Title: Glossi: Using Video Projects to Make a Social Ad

Welcome to Glossi. I'm going to show you how to make beautiful cinematic renders using a video project.
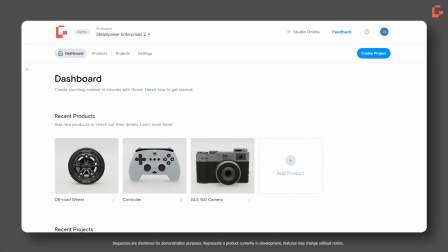[0:06]
Say we're getting ready for the launch of an upcoming product, this game controller, and I need to make a marketing video. We're going to make all the footage we need for my edit in minutes. I've already got my product uploaded and ready.
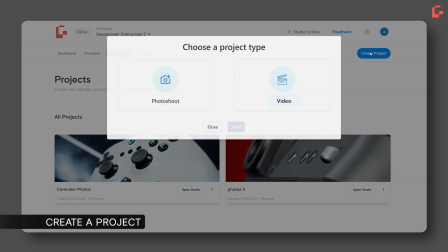[0:19]
You can see it here. So now I'm going to make a new project. Choose the video project, then my controller.
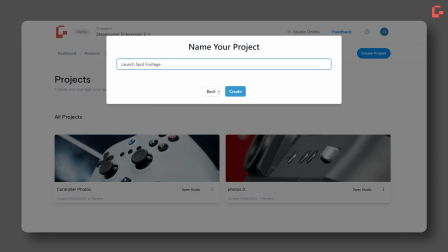[0:26]
Give it a good name. And now I'm connected to our cloud-based studio app.
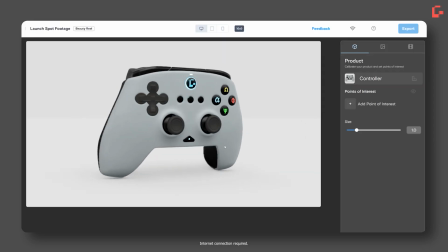[0:33]
We now have a beautiful,
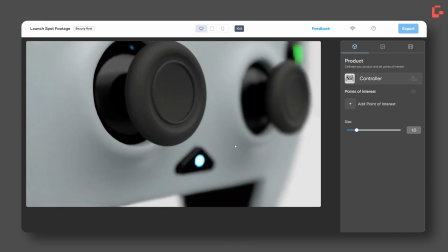[0:35]
real-time view you can use from any old hardware that can stream video without having to buy an expensive video card or CPU.
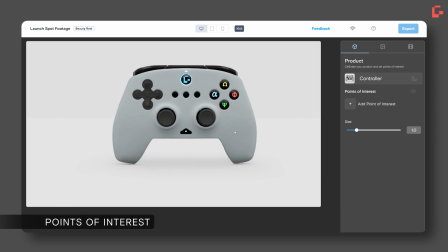[0:42]
The first thing I'm going to do is set up points of interest, which simply tells Glossi what I want to show off about my product.
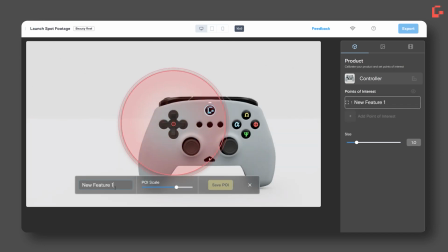[0:49]
All I need to do is point and click on what I want to show, give it a name, and line up the target.
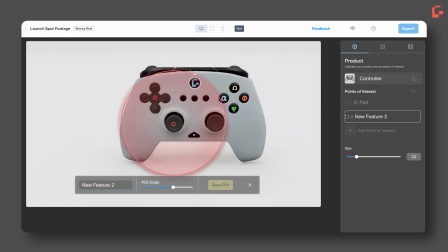[0:54]
And it's ready to use. I've set one up for the D-pad, but I'm going to make a few more and we'll speed through that process.
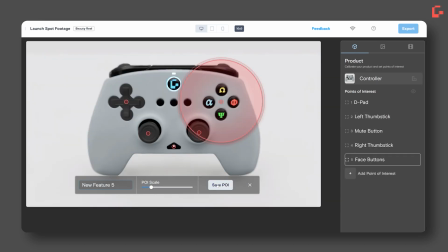[1:01]
These can be features, design flourishes, or anything else you want viewers to see.
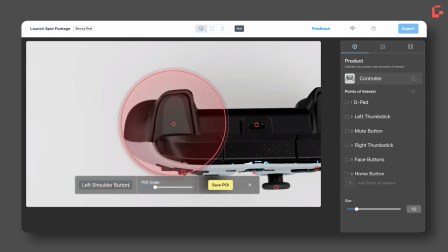[1:06]
This drives the content Glossi will create for you in this project and all others.
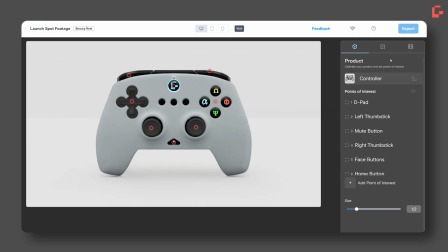[1:11]
Next, we're going to choose the backdrop for our scene.
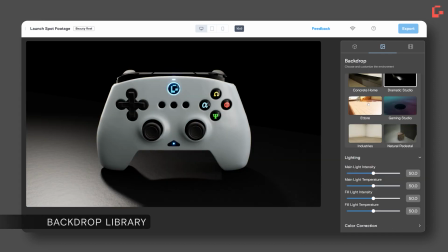[1:13]
We have a range of options, from studios and HDRIs to graphic and lifestyle that fit a wide variety of needs.
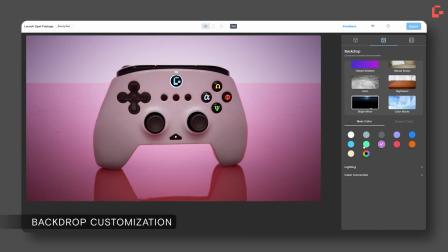[1:20]
Each are easily customizable with plain English controls for scene color, lighting, and color correction.
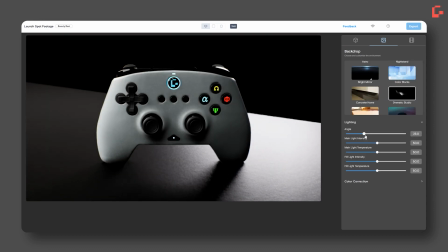[1:26]
You can see your changes instantly, dramatically reducing iteration time.
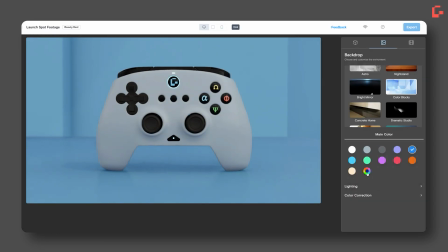[1:31]
I'm going to choose the color blocks backdrop with a cool but friendly vibe. I'm going to use a richer blue to match my brand and make my product pop.
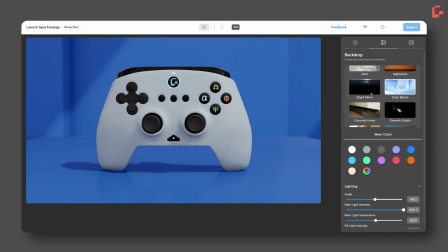[1:40]
I'll tweak the lighting intensity and I'm ready to go. Now I'll click on the shot editor, which brings up our timeline.
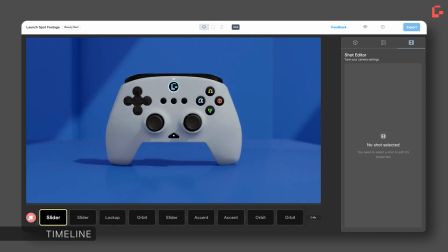[1:47]
60 seconds of cinematic footage is already generated for me, like magic.
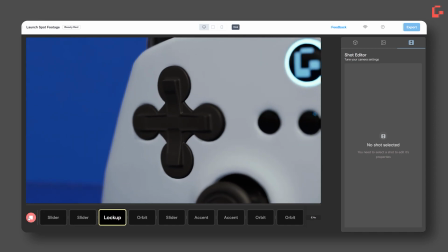[1:52]
This would have taken hours or days the old-fashioned way. Everything is simple to customize or change completely.
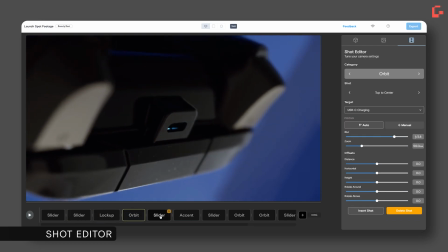[1:59]
Click on any shot in the timeline and the shot editor appears on the right. I'm going to tell Glossi what I want this shot to look at by changing the target.
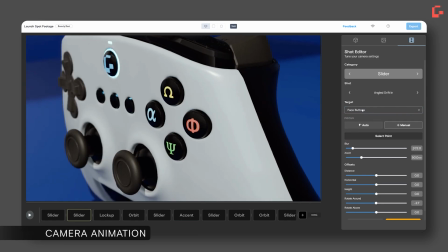[2:07]
You'll see the points of interest I set earlier. I'll choose a new one and the shot instantly changes, framing my new target perfectly.
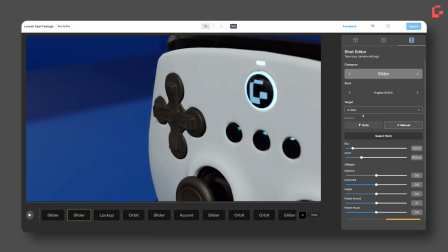[2:14]
Changing the camera move is just as easy.
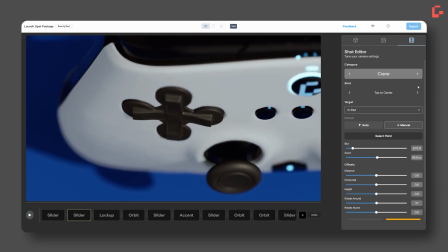[2:16]
Simply click through our library of cinematic animations built by Hollywood pros, and it perfectly adapts.
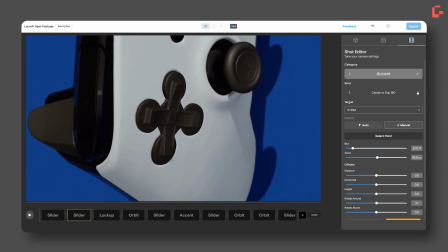[2:23]
If I want some fun, active shots to pepper throughout my video, I could choose one from the accent category.
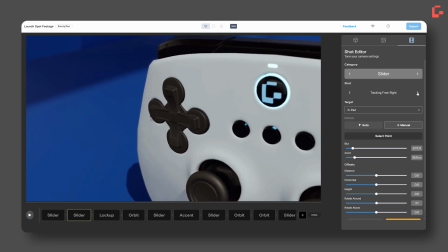[2:29]
When I want to clearly demonstrate a feature, I might choose a more subtle slider move like this one.
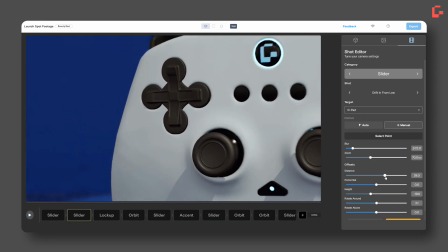[2:35]
I can use our offset controls to make it perfect. I'm going to move the camera down a bit to get the joystick in frame, and to the side to make room for text.
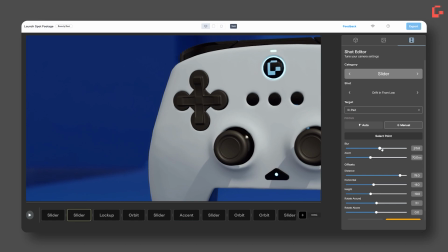[2:43]
I can adjust the amount of blur to get beautiful shallow focus. I've made the shot exactly what I need.
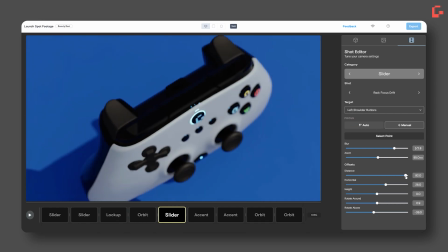[2:50]
I'll continue to dial in my shots, making sure I have all the content I need for my edit.
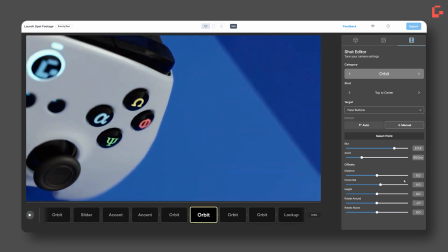[2:55]
This is what makes Glossi so powerful and speeds up my workflow dramatically.
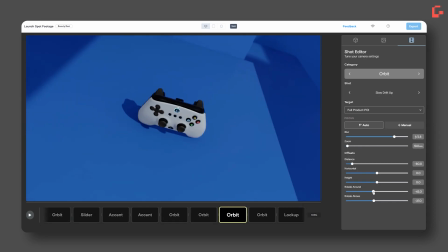[2:59]
I can focus on the creative and not worry about what's under the hood.
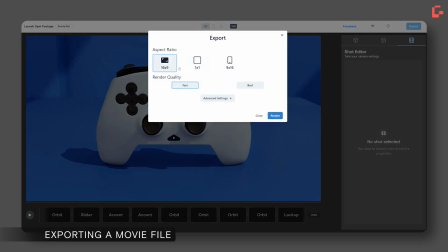[3:03]
Now that I'm happy with my shots, I'm going to export a ProRes movie file, an industry standard professional format.
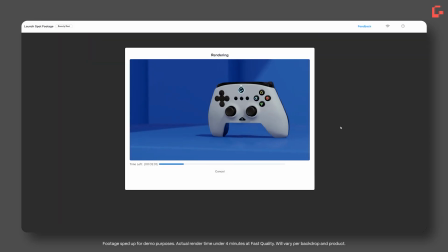[3:10]
I'll use the fast quality setting and my video file will be ready in minutes.
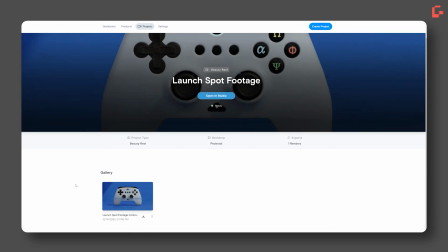[3:15]
Back on my project page, the render will appear in the gallery where I can preview and download it.
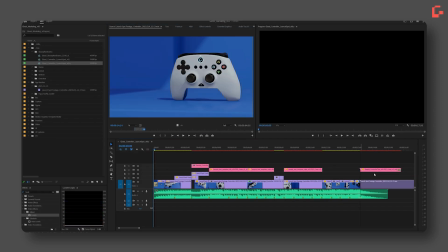[3:22]
I'll bring the exported file into my editing application of choice, add my music and text, and cut a quick 15-second spot.
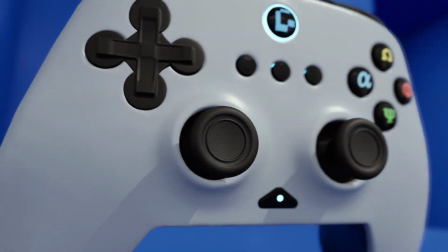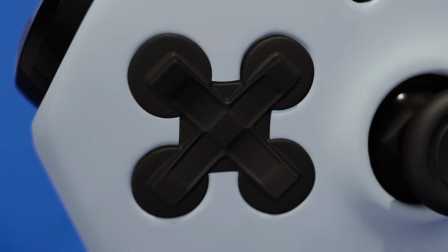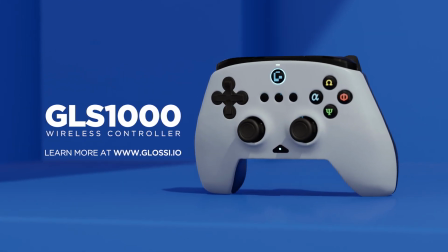[3:43]
That's it. With Glossi, I've created a compelling piece of content in minutes instead of days.
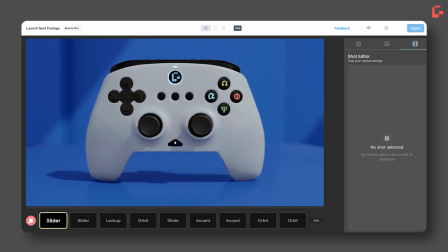[3:49]
It matches my brand and gets my message out there faster and easier than I ever could before.
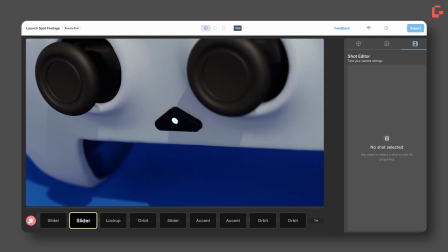[3:55]
See for yourself at glossi.io.